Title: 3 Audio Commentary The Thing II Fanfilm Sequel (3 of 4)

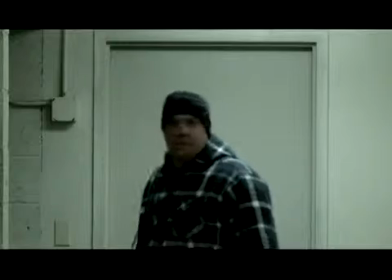248s
It would just basically want to get within range of you, and then it would just take you over.
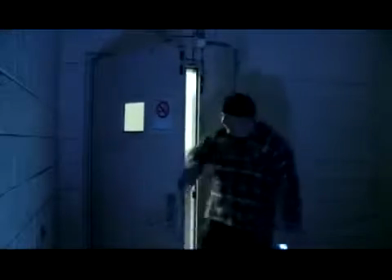253s
Except for that one, it was getting a little cocky. It wanted to show me that, look what I can do.
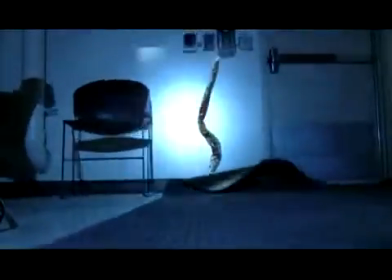259s
I can bust through the floor. You know, you're trying to get away, but I'm going to dig through the floor, and I'm going to get you anyway.
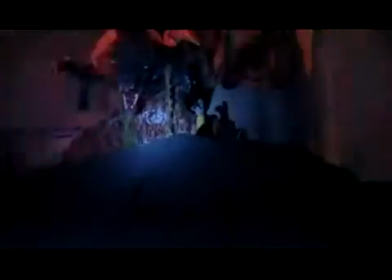266s
So the one in the garage digs through the floor and comes out here as the Blair Monster because he just likes that shape.
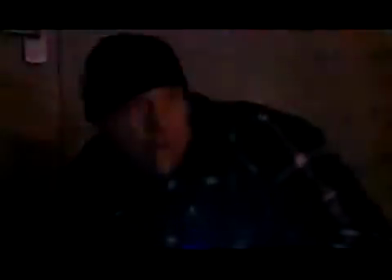273s
That's a really good, effective, terrifying shape. That's why he takes that shape again from the first movie.
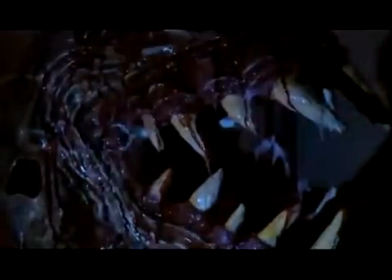280s
And I think we did a pretty good job on that. I think it looks like it. And a lot of these shots here is just because I wanted it on screen. I spent a month building that thing. I'm gonna leave it on screen as long as I think I can get away with it.
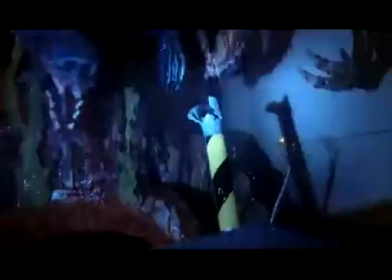293s
But see, when he came through the floor, though, he got a little too cocky. He broke a gas pipe.
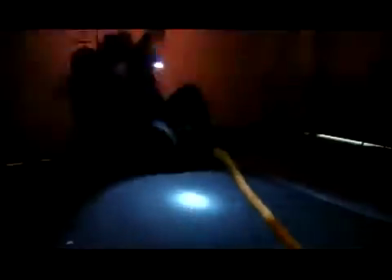298s
So that's what's going on here. He just set himself up.
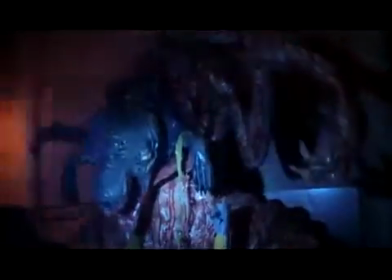303s
He didn't realize it, so he's probably pretty upset with himself right now. He's probably, yep, there he goes.
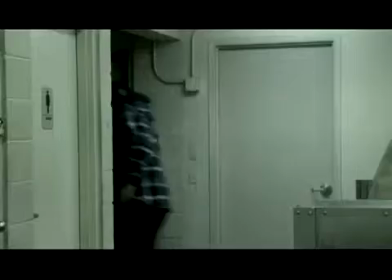311s
Man, that was a big mistake coming through the floor there. You know, he should have known better. And here comes Tyson again.
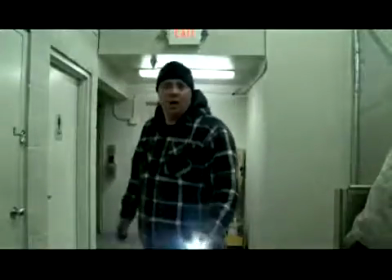317s
Yep. That's what's left of Tyson. He turned into that. It looks just like him.
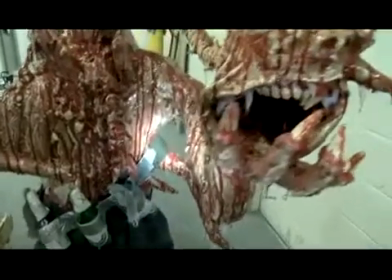323s
That's how he looks in real life. This prop, I wish it could have moved a lot more, but we didn't.
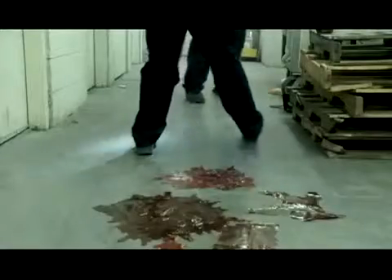329s
I wanted the movie to be over, so we faked it. We just kind of wiggled it around.
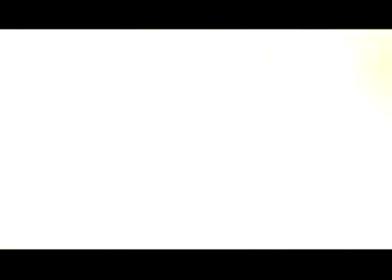334s
I mean, it looks good enough. Here's our little miniature cardboard set. Here's me diving for.
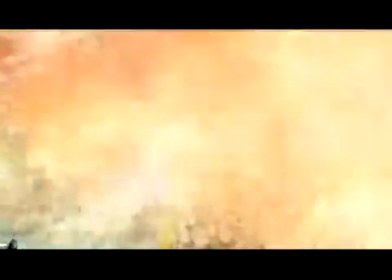340s
That's how I survived, by the way. I survived because I lay down.
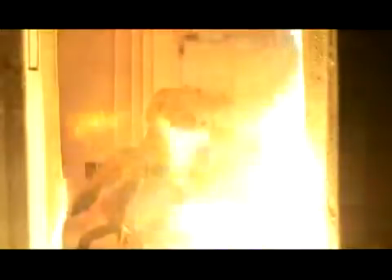343s
Fire burns up, so there's always going to be a little pocket of colder, you know, breathable air down there. And then I obviously come through a window or something and get out of there. So there I am.
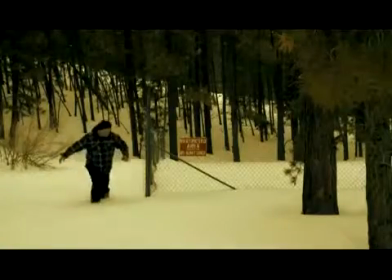355s
This is back at Mount Charleston. And that's I like this.
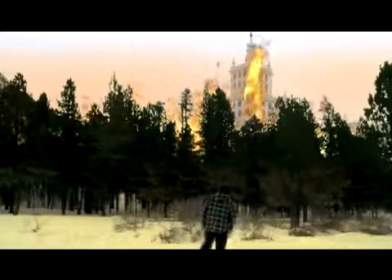361s
That's a good composite. This little snowman here is to show that my struggle was not the only one that's happening.
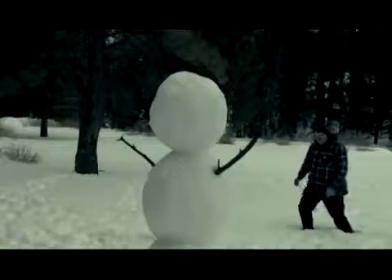370s
This little story is telling my struggle, but at the same time, all over the world,
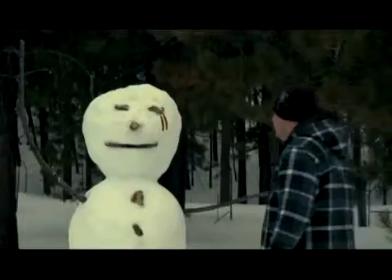376s
or all over the city anyway, there are very similar struggles happening.
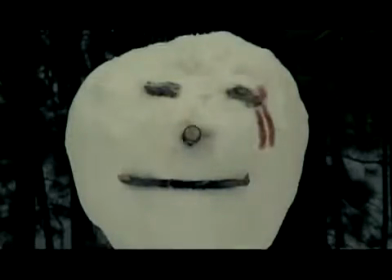381s
And this is what the snowman shows. It shows that while I was inside there, something else happened to somebody else, and they got a little bit of blood on that snowman.
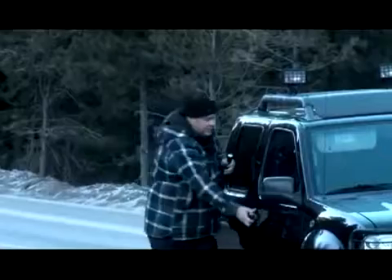391s
And this is because my nephew wanted to be in the movie again. This is my nephew who had the hands on, the thing hands.
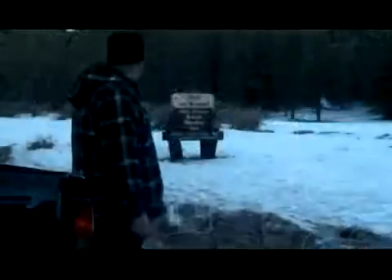397s
He was mad because he wanted another part, so I gave him another part.
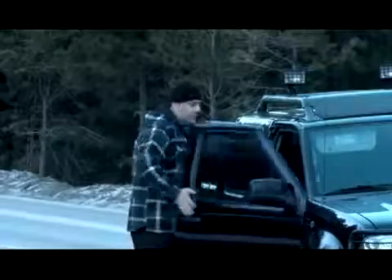402s
But I also, this is to show that the things are everywhere, and they somehow know if you're not a thing.
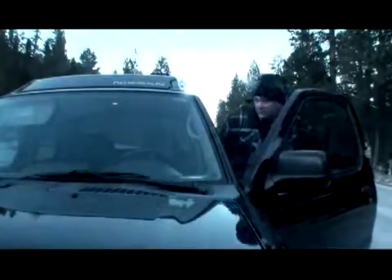409s
So they know I'm not a thing, and he could just tell by looking at me somehow that I'm not a thing.
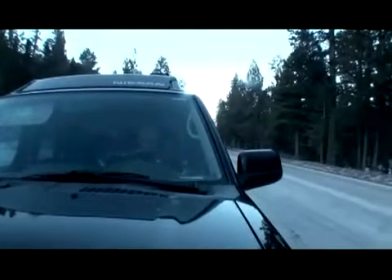417s
So I'm trying to get out of there.
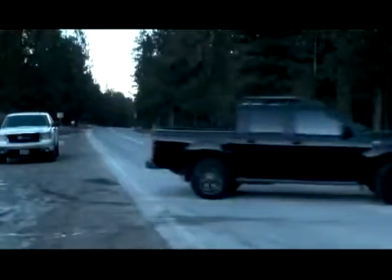420s
I just completely abandoned my so-called movie son because he turned into the chess thing.
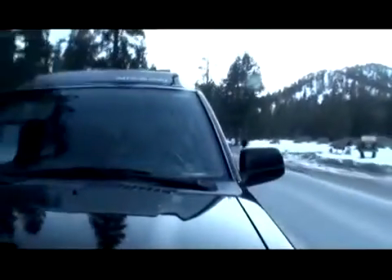429s
But I'm heading back to Vegas. Now my goal is to get back to what's left of my family. That's what I'm thinking, you know, my character is thinking.
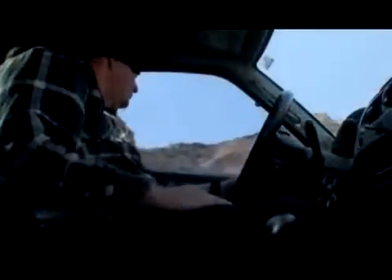437s
Get back home, get my family, and try to survive as long as I can.
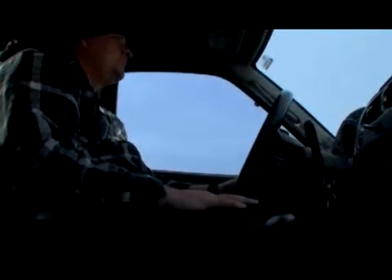445s
This is me doing all these voices. I recorded it onto a CD, and I'm just playing back the CD. And it's Rockin' Ricky from Gremlins. If you've ever seen Gremlins, you'll know who Rockin' Ricky is.
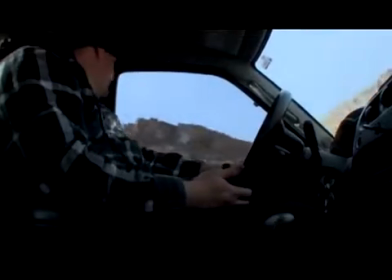461s
And then this is Robert McNamara. This is from RoboCop, the Dr. McNamara from RoboCop, the one that builds
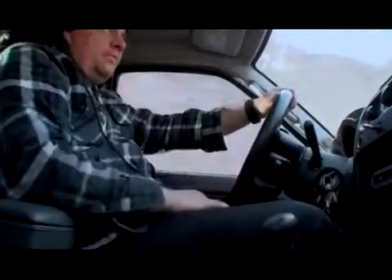471s
ED-209, which is the big robot that kills Kenny.
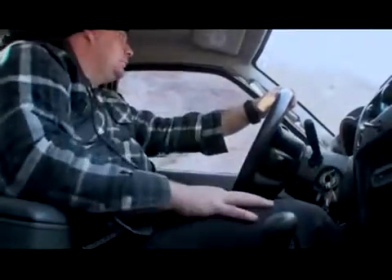476s
So the McNamara is from that movie RoboCop.
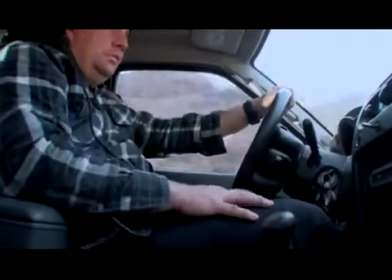482s
And then this is just various other little, you know, go home warnings that are going out over the radio because there's something happening.
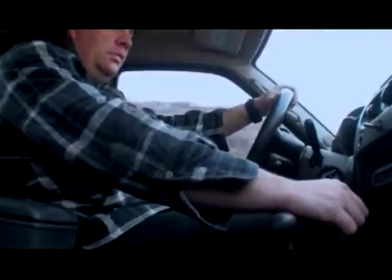491s
But then every time someone gets assimilated, they go on the radio and they try to calm everyone down.